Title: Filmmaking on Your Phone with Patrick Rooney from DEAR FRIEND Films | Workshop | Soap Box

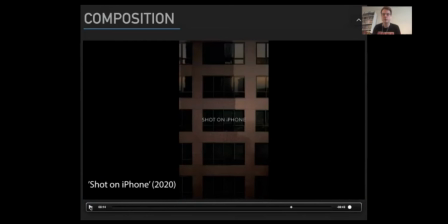(24:38)
So a lot of the time when you see films, they're always horizontal, you know. but vertical is what we always look at on our phones pretty much, like on TikTok, on Instagram stories, when you're scrolling through Facebook or Instagram or Twitter,
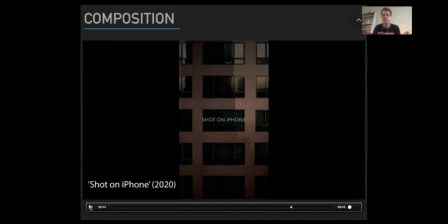(24:54)
you're always looking at the phone screen vertically. So a lot of people have kind of been
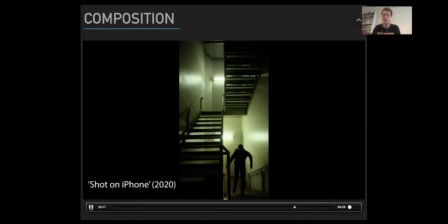(25:01)
experimenting with that idea and composing shots where they've basically just cut the screen in half to do nicely composed shots vertically.
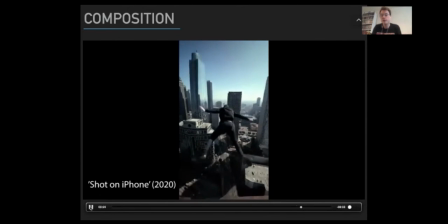(25:12)
And I think it works really well. And that's just another way that you can use your phone as well.
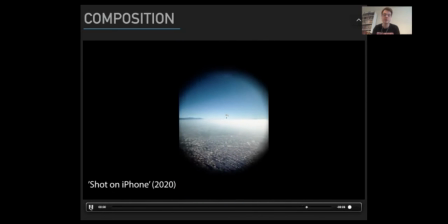(25:18)
Don't feel like you always have to have it horizontal, because a lot of the time people are going to be looking at their phones vertically anyway.
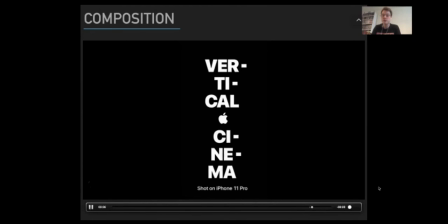(25:25)
So that's something that you can consider as well during the production process.
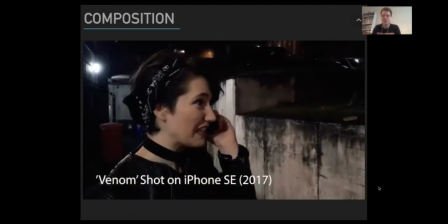(25:30)
And just to prove, like I've also done a film a couple of years ago on an old iPhone,
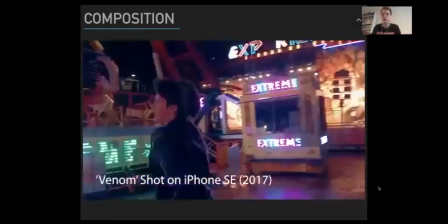(25:39)
which didn't have like the most amazing camera, but I went out and shot it with one of my acting friends in Glasgow with some cool lights and that going on in the city.
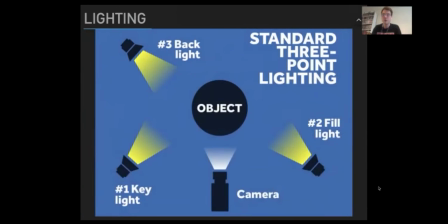(25:49)
So yeah, this is a standard lighting technique. Now, I know you might be looking at this and thinking like, what's going on? But basically, it's a really simple lighting technique where you have 3 points of light.
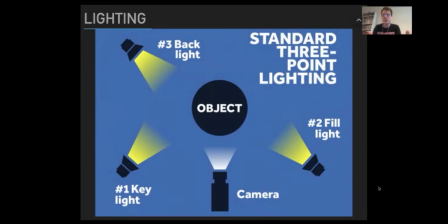(26:03)
They don't have to be professional lighting equipment. It doesn't have to be like actual bought lights. They can be practical lights. And what I mean by that is just a lamp or, you know, a little desk light that you have.
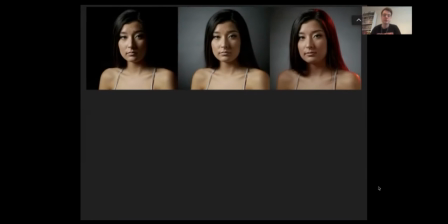(26:18)
And to give you an idea, this is the results that the 3-point lighting setup basically gives you.
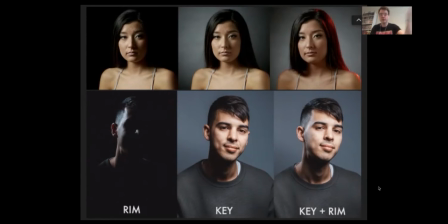(26:27)
So you can start off there with the main light, the light that is hitting your subject the most. But sometimes with just that one light, you can get quite harsh shadows. So sometimes you want to bring in another light that will soften the shadows.
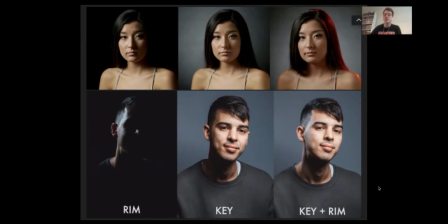(26:45)
And then you kind of want them to be separated from the background. So both of these subjects and these photos have quite dark hair. Particularly the subject up top, they have really, really dark hair.
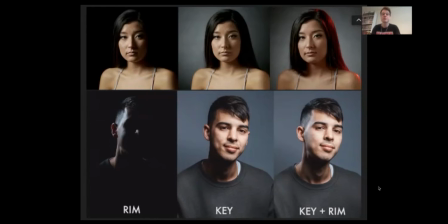(27:02)
And so by putting a light against the background, they're managing to create a nice kind of soft separation there between the background and the subject. And below as well, they've started off with a completely black background with the subject in shadow.
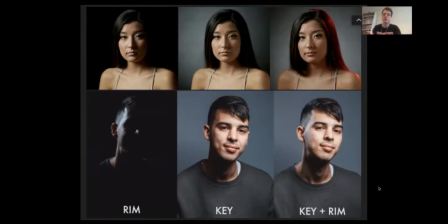(27:22)
And by putting a light on the background, it kind of creates a nice separation between them and the subject. And they've only got one big light and a little soft light on the edge.
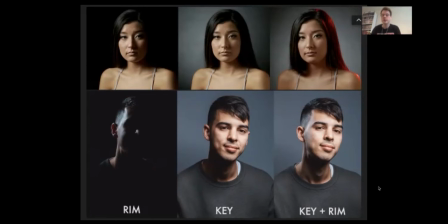(27:36)
And that's just a really, really simple lighting technique that just makes your footage a little bit more visually pleasing.
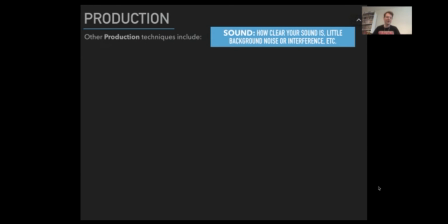(27:45)
And so another thing that I'd like to talk about is sound. Basically, sound is like the most overlooked thing when you're doing filmmaking. And so sound is super important.
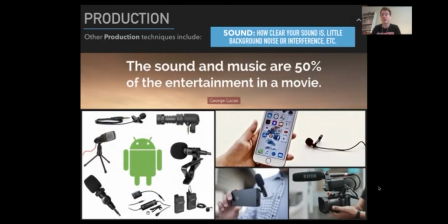(27:57)
And a lot of the time it's argued that sound and music are half of what a film is, which I totally agree with. A lot of the time when you're watching a film, you can have decent visuals,
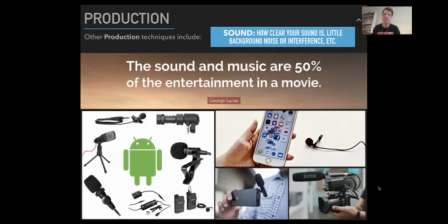(28:11)
or sometimes you can have poor visuals where you have like out of focus shots or shaky camera footage. But the thing that you get away with the most is using good quality audio or nice music. And you can fix your audio situation if you don't have a
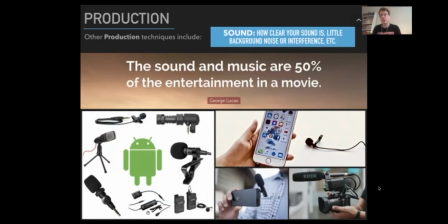(28:31)
decent microphone or something that will be able to give you nice quality audio. I highly recommend just getting a microphone that can either plug into your camera, one that can plug straight into your phone, and that provides you with good quality sound.